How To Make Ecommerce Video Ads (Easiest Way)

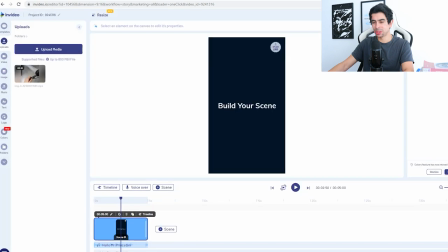8:09 We'll use this video that we downloaded, and we'll just use the full video here. We'll stretch it out.
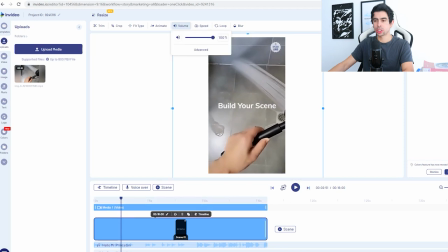8:14 Let's see. We're gonna turn off the sound of our video because it's kind of obnoxious.
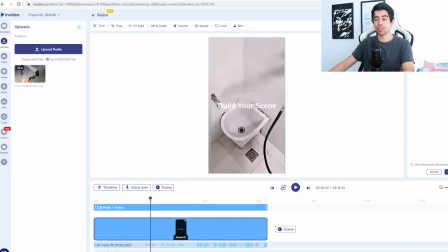8:22 But I like the default song that InVideo has. It's kind of chill.
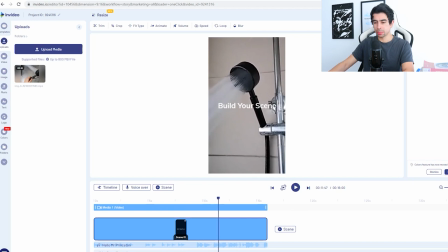8:31 I actually really like the beginning clip, so we're gonna trim this right here. The thing that we can learn from TikTok and whatnot is that fast-paced videos work really well. And the first 3 seconds of your video are literally the most important things that you can possibly have. So we want to make it, you know, splashy, no pun intended. So let's see now.
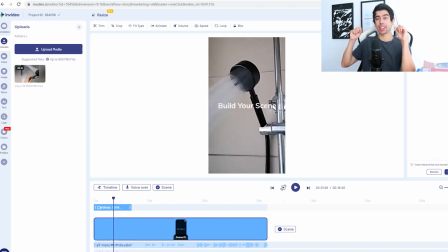8:51 Boom. I really like that beginning clip because it's just like, it just squirts the water out right away and it looks really good. And one little trick that you can use is actually making the text pop in like a millisecond after the video starts, so then it kind of pops out. It's similar to the concept of the water just popping out. So let's see how this looks.
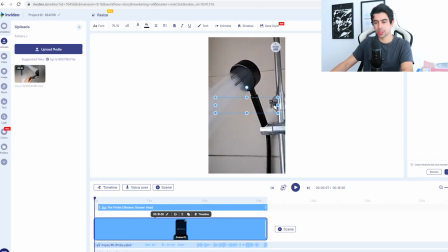9:13 That was pretty good, but it's actually just a little too late if we do right here.
The perfect modern shower head.
Boom. So then we can clip that, we can make that just that big.
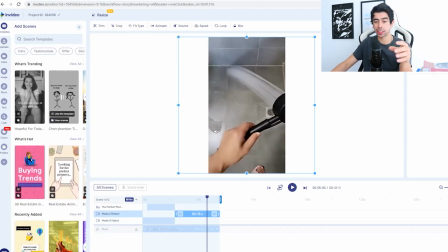9:26 Then we can add this other scene here to the timeline. And again, you can just access all the templates here too.
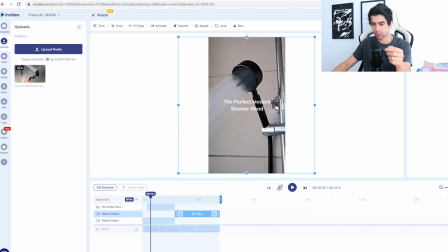9:31 These would be really great for retargeting. So let's see how this is looking so far.
The perfect modern shower head.
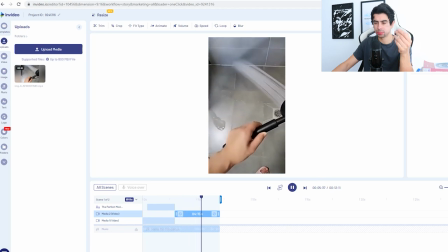9:41 Boom.
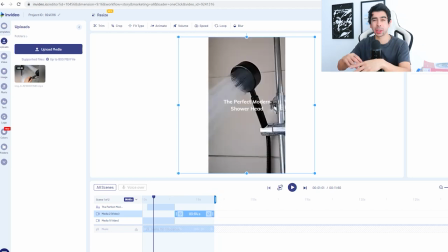9:43 So again, we don't have the best clips here, so we don't really want to make this too long and, you know, just want to make it short, sweet, to the point.
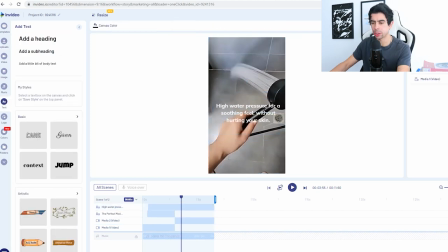9:50 We'll say high water pressure for a soothing feel without hurting your skin. Let's see.
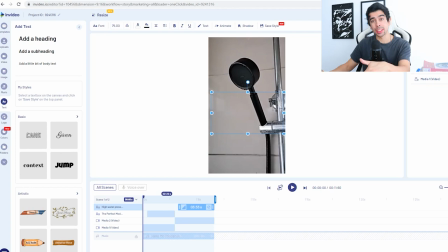9:57 Oh, and we'll use that little trick again to make the text pop out just like a second after the clip.
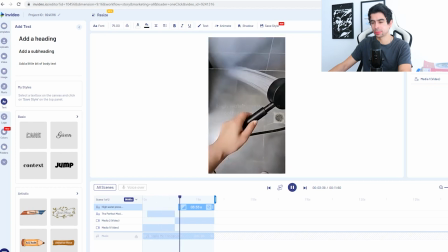10:04 The perfect modern shower head. High water pressure for a soothing feel without hurting your skin.
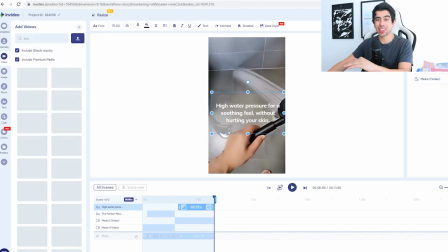10:10 So NVIDIA also has a ton of stock footage that you can use. So for example, if I look up spa or shower, we can actually find some good clips here to put at the end.
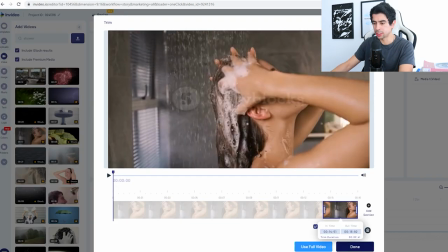10:19 So let's use this one. We'll just use the very end, honestly. We don't need the whole thing. And we can add text here as well.
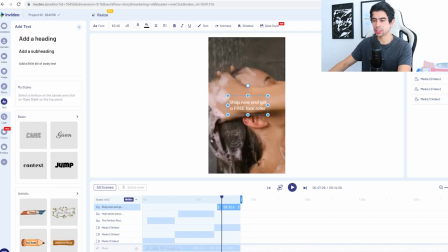10:25 Shop now and get a free face roller. So let's look at our finished result here.
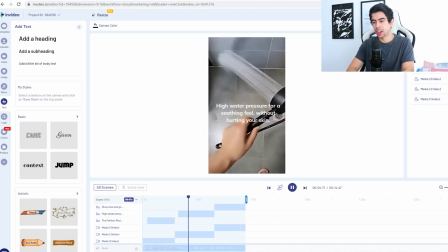10:32 Perfect modern shower head. High water pressure for a soothing feel without hurting your skin.
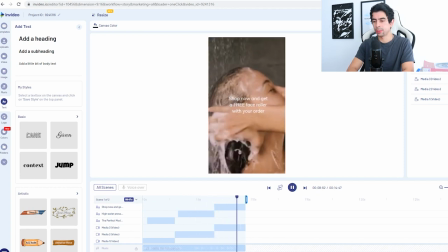10:37 Shop now and get a free face roller with your order.
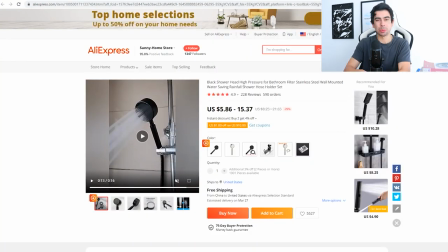10:40 So the reason why I added that at the end is because I feel like that's a really good way to make your offer just that much better is by giving something free with it. So what we can do is we can then look up a face roller, for example, that could really do well.
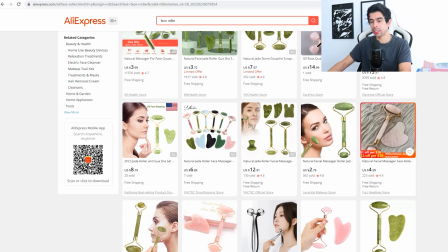10:53 Something like this, for example, or something like this that's just a few dollars or like, you know,
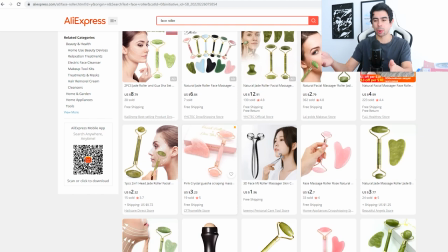10:58 $3, and we can add it to the order without really hurting our margin too much, but by adding a ton of value for the customer. So hopefully this video helped you out in some way. If it did, make sure you like it and subscribe for more. And lastly, make sure you check out NVIDIA. I'll leave a link in the description for them. And thanks to them for sponsoring the video. Very happy to be helping them out in any way I can. And that's about it. I hope you have a great rest of your day, and I'll see y'all in my next video. Peace.